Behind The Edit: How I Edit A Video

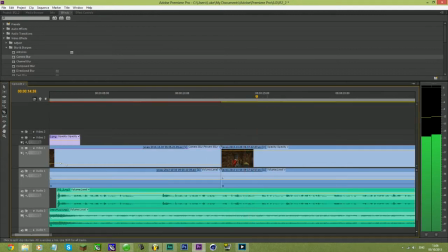4:15 Sick episode of InfinityRealm. Yeah, I'm a bit different to usual.
We'll just cut it there. You don't need any more than that, because the viewer by then already knows what's happened.
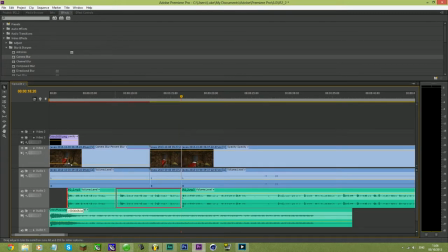4:25 They know that I'm sick, so I don't care. You don't need to know anymore, because it just leaves you hanging. I'm very much a believer in fast videos. Okay, so I found the bit that I want to
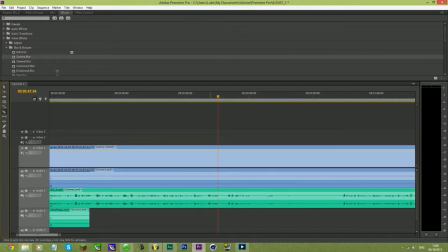4:37 cut. I'll use the razor tool on the right, and then I will cut it in both places,
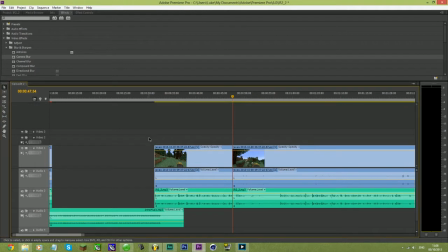4:45 and then I'll just go back to the selection tool, and there you go, I'll just drag it in,
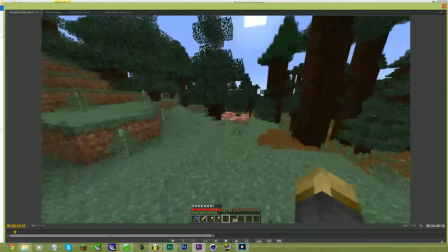4:51 and it will come in, and if you look, the usual. So you can see here, it cuts quite well, and everything works.
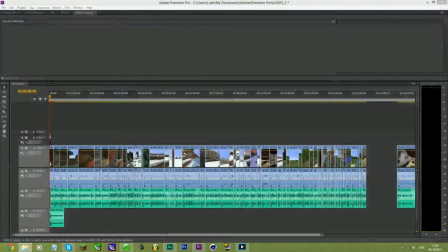4:57 So you can see the original file here was 38 minutes in length, Now, everything's down to 15 minutes or less. In fact, everything's down to 13 and a bit minutes already. And we're only on the first cut. And that bit at the end, don't ask for that, I'll talk about that later. So that cut was essentially to get rid of all the silences. That shows how many there are.
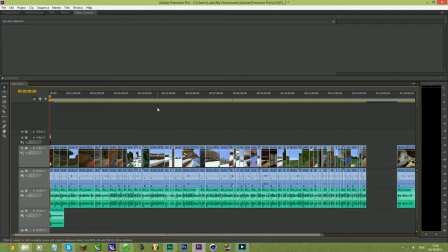5:16 And the reason there are so many silences is because, mainly because my energy level is low, and that's for health reasons, that a few of you may know about. And so I get tired very easily, and so I generally will stop speaking for sort of up to a minute at a time sometimes.
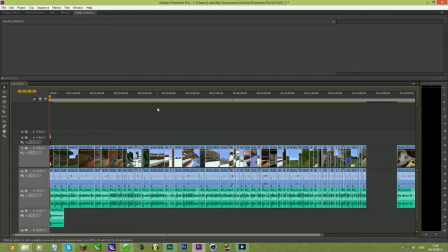5:32 At the moment, because of my voice, usually it's sort of 20 seconds, maybe I'll just ponder to think, or maybe to do something else, or just because my brain is running slower because I'm tired. And so that's why I do that. And the next thing to do is to go and look at the bits that are interesting and the bits that aren't interesting and the bits that are needed and the bits that aren't.
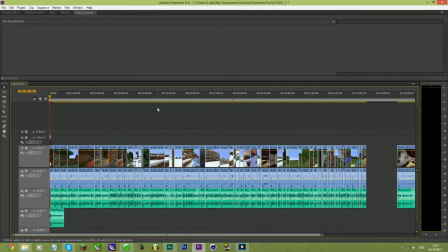5:51 Because ideally, I like my IR episodes to be about 10 minutes long. I keep the important relative bits in there, and keep all the funniest bits in, but cut everything that isn't interesting enough to keep you watching for any reason, or is too long, or anything like that.
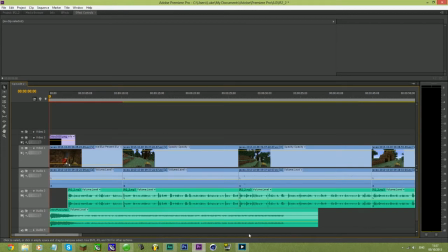6:05 So I'm going to go through it all now. I've got 30 minutes to go through. That should take another half an hour probably. And we'll see.
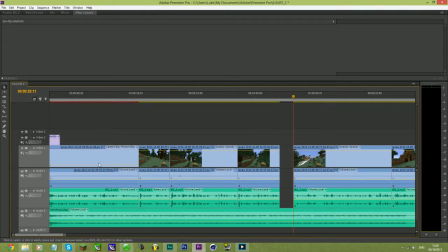6:12 So obviously I was not trying to limit my personality. Instead the idea is to get rid of the bits that aren't necessary.
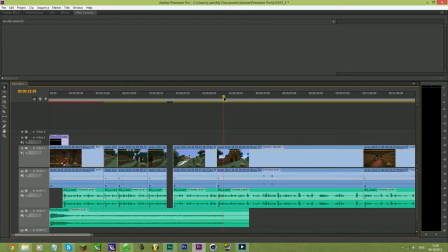6:19 So I'm not trying to get rid of the whole lot, but it's the introduction bits I don't like to go on longer than the music, which is 32 seconds long. Anything more than that I think is too long for an introduction of any sort, leading up to the fun bits and everything.
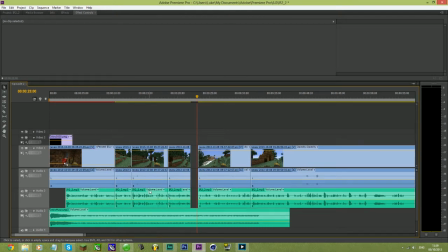6:33 I think it's too long. And you'll notice in survival games videos and such, sometimes I won't use intro music. And the reason for that is that I want to get straight into the action. With this, you do have to do a bit of intro because there's things to catch up on and things and places and stuff.
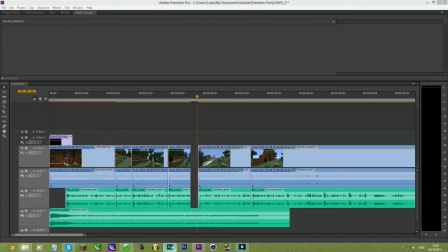6:49 But I don't feel like there should be entireties. I don't feel like the entirety of 2 minutes of intro should be in there.
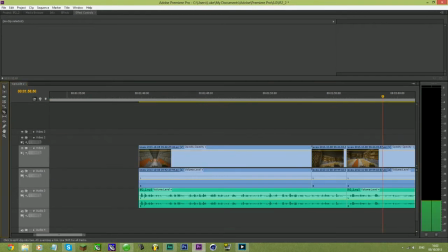6:56 So I don't keep it in, really.
This is going to be a problem. Let me put some stuff away.
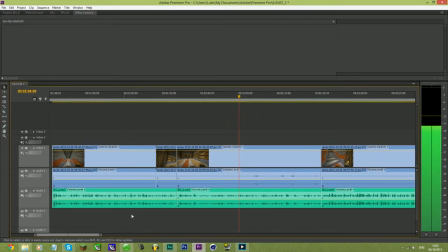7:01 We don't actually, because our setup isn't fully done yet.
None of that has any relevance.
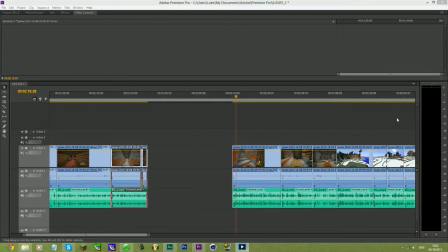7:06 So we'll get rid of it because we probably don't need any of the stuff that's in there at the moment. Because all that is just saying, well, let's put this stuff away, and we don't need to know which stuff we're putting away.
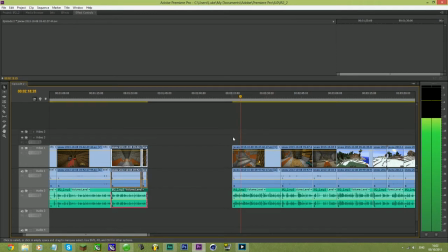7:15 It's not relevant at all.
Well, why are you making an episode if you've built everything already?
Well, there's obviously this clip is essential because it's the setup to the video.
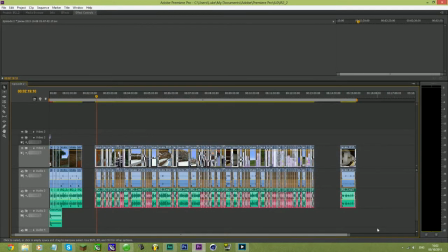7:21 This is saying this is what's going to happen in the video, so I'm going to keep that in for sure. And you'll notice that I'm very conscious of what I do.
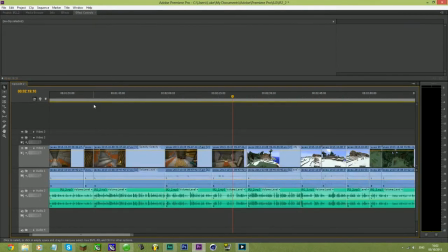7:27 I plan my episodes out as well beforehand. I probably should have made this video not an editing video, but a full process video, but it's not, unfortunately, because I hadn't thought about that beforehand. But there's a whole process that goes into making the videos, not just editing. I don't do a specific plan all the time. I usually go on the basis of one idea for my episodes, or maybe two if I think it's going to be a short idea, but this idea turned out to be a long idea
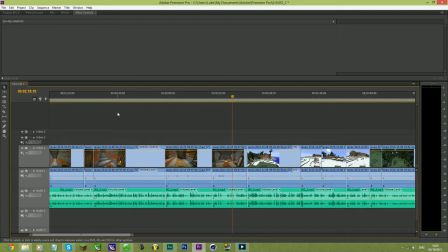7:48 that was unsuccessful. But I generally go off one or two ideas for my videos and just keep it simple, and then expand upon those ideas in the video, and a lot of the main planning actually gets done while I'm recording the episode, hence a lot of the jump cuts. So I'll sit there and think, what can I do next?
Are you gonna hurt me?
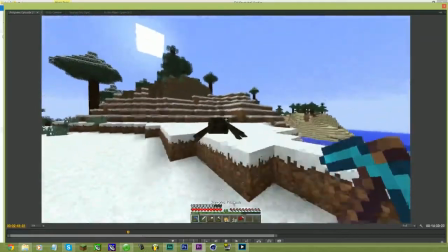8:06 Baby, don't hurt me. In fact, I need your XP, come back. Wait, not like you were running
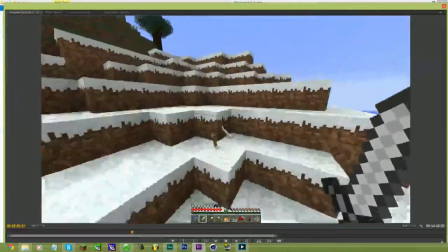8:12 anywhere. I said that like you were Speedy Gonzales or something, you Roadrunner from, what's that thing again?
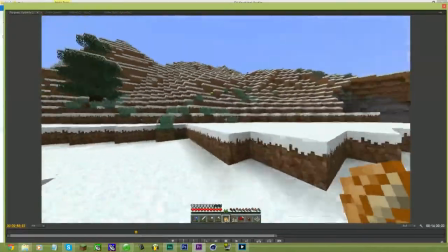8:17 Looney Tunes, yeah, the cartoon. From the UK, you get it. Or maybe it's just saddos like me who watched it, I don't know.